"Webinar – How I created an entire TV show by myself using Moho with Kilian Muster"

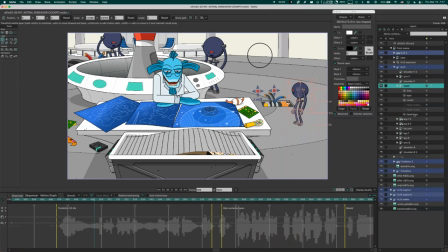(16:29)
So if I go into this character, go into his head base, select the head here, you can see that this head, the base, that's a circle, has two styles applied. One is the color for the style, which includes the blue
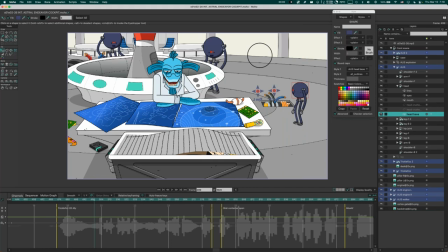(16:48)
fill and this shade here, this darkish kind of shade, and no outlines. And the second style is the outline and no fill. And every single shape has a second style, has the same all outline style, which is just the outline with no fill.
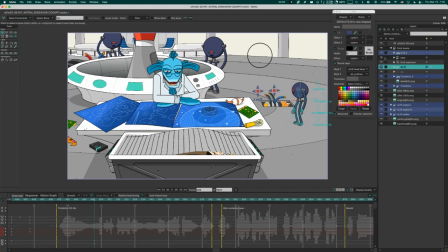(17:06)
And what this allows me to do is I can just go here in the styles, and you can see all the styles for Alice, that's the name of that blue robot. And on top of it, there's the all outline style. So if I select this, I can now just adjust this style,
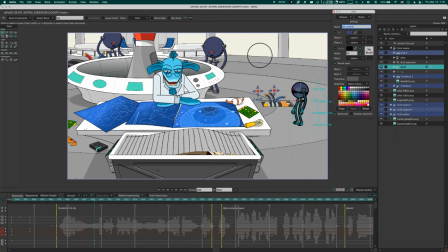(17:22)
and immediately I can change all the line widths for the character just with one go. So this allows me, in the rare case I really have to adjust line widths, make them thicker or thinner, I can jump into every character for this scene and fix the line widths in one go.
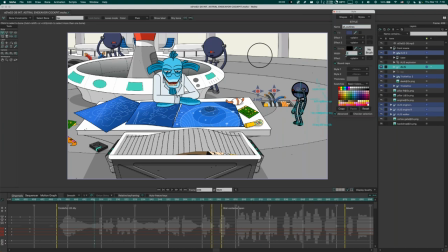(17:38)
Really useful trick, not used often, but a real lifesaver when you need it.
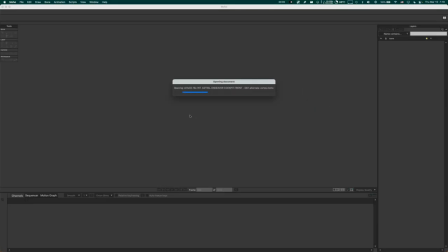(17:47)
Another thing I did is with camera angles. Most of the time, you don't have to worry much about it.
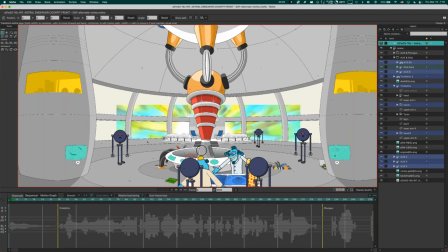(17:53)
I love the camera in Moho. You can move it around. It gives you a lot of freedom and you can do a lot of spontaneous decisions about framing.
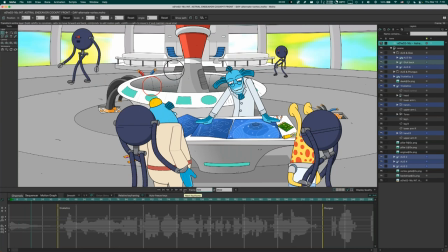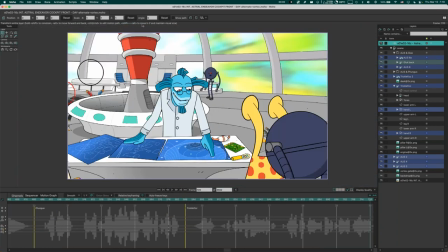(18:08)
There is a scene, where he points towards this pillar at the back, and I want the camera to show the pillar.
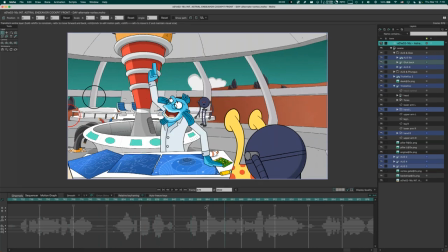(18:20)
And to make this happen, I move the camera backwards and tilt it up. But if I would only do this with the camera, what happens is that, of course, all the characters have no depth.
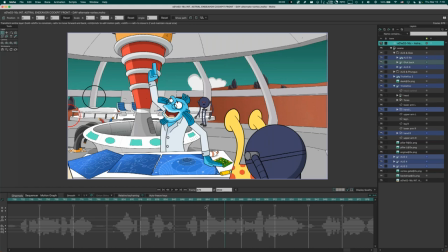(18:35)
There's zero depth. So if you tilt the camera, you get foreshortening, and the characters would literally look like cardboard images. It would look really bad. So what I've done here is to create the illusion that this stuff is all still standing straight.
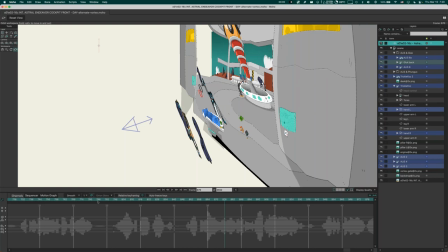(18:51)
Is here, you can see already what's going on. I had them face the camera at all times. So if the camera, this is the camera here, when the camera moves back and tilts upwards, you can see the characters tilt with the camera.
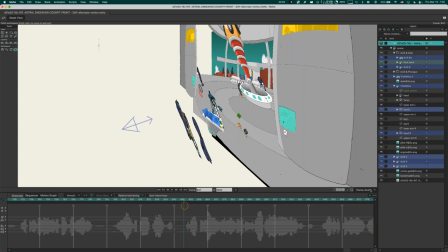(19:06)
So they would not distort in perspective. And this is super easy to do.
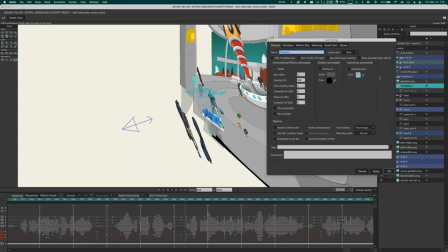(19:13)
You just take the character you want to face the camera.
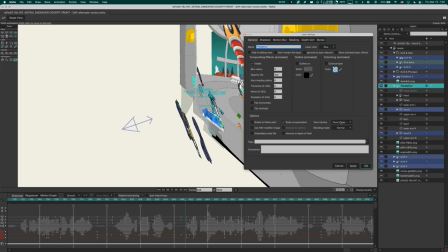(19:18)
In the layer settings here, there's this face camera option, and you tell it to face image plane axis.
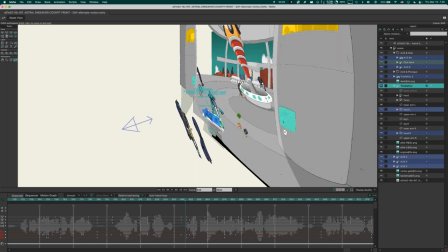(19:27)
I've used this in a few places where I wanted to tilt the camera up or down and didn't want to,
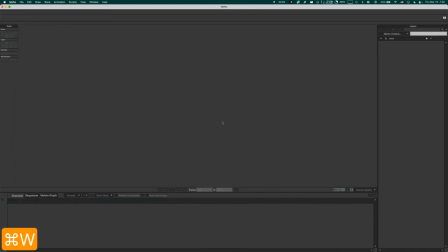(19:33)
didn't want the characters to look like cardboard cutouts. Sorry, I got a bit in my throat.
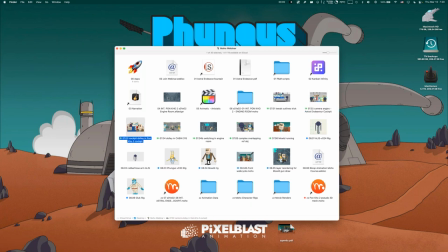(19:43)
I love dolly shots,
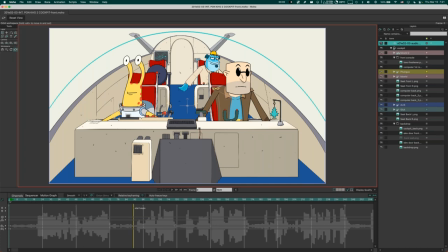(19:46)
because they give the really, you can use the 2.5D camera and create the impression of depth.
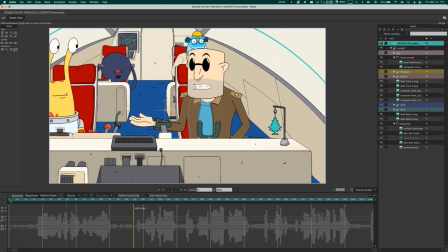(19:54)
In the cockpit, there's a dolly shot. I go back to the other character here.
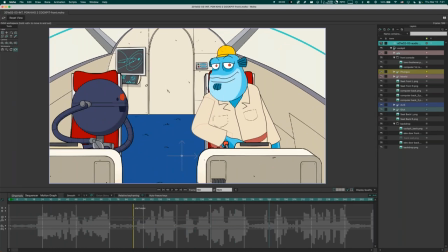(20:00)
it's really nice. And this shot works, although I've really done this with minimal effort,
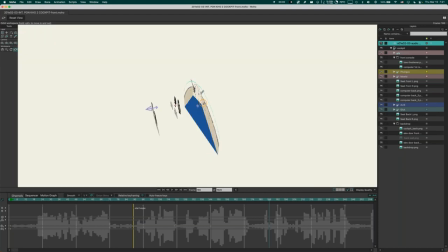(20:07)
so to speak, because if you look at the thing, the whole background is just one flat image.
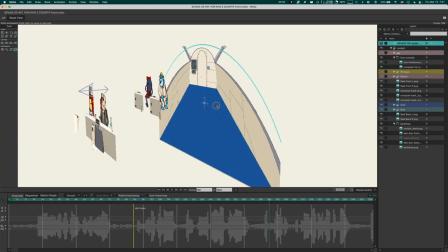(20:12)
So I just drew the background in perspective and made it one flat image. I didn't want to bother to make the floor as a floor in 3D and put it all there.
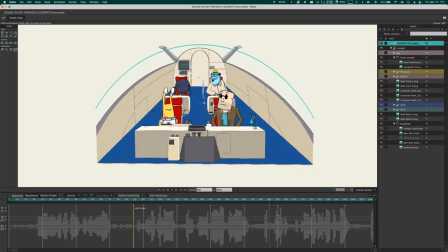(20:22)
And in this case, this works because the only movement the camera is doing is this Z axis.
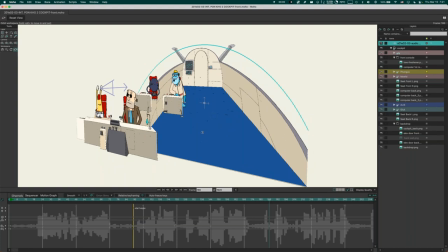(20:27)
It's a vertical movement to the background. So it looks fine.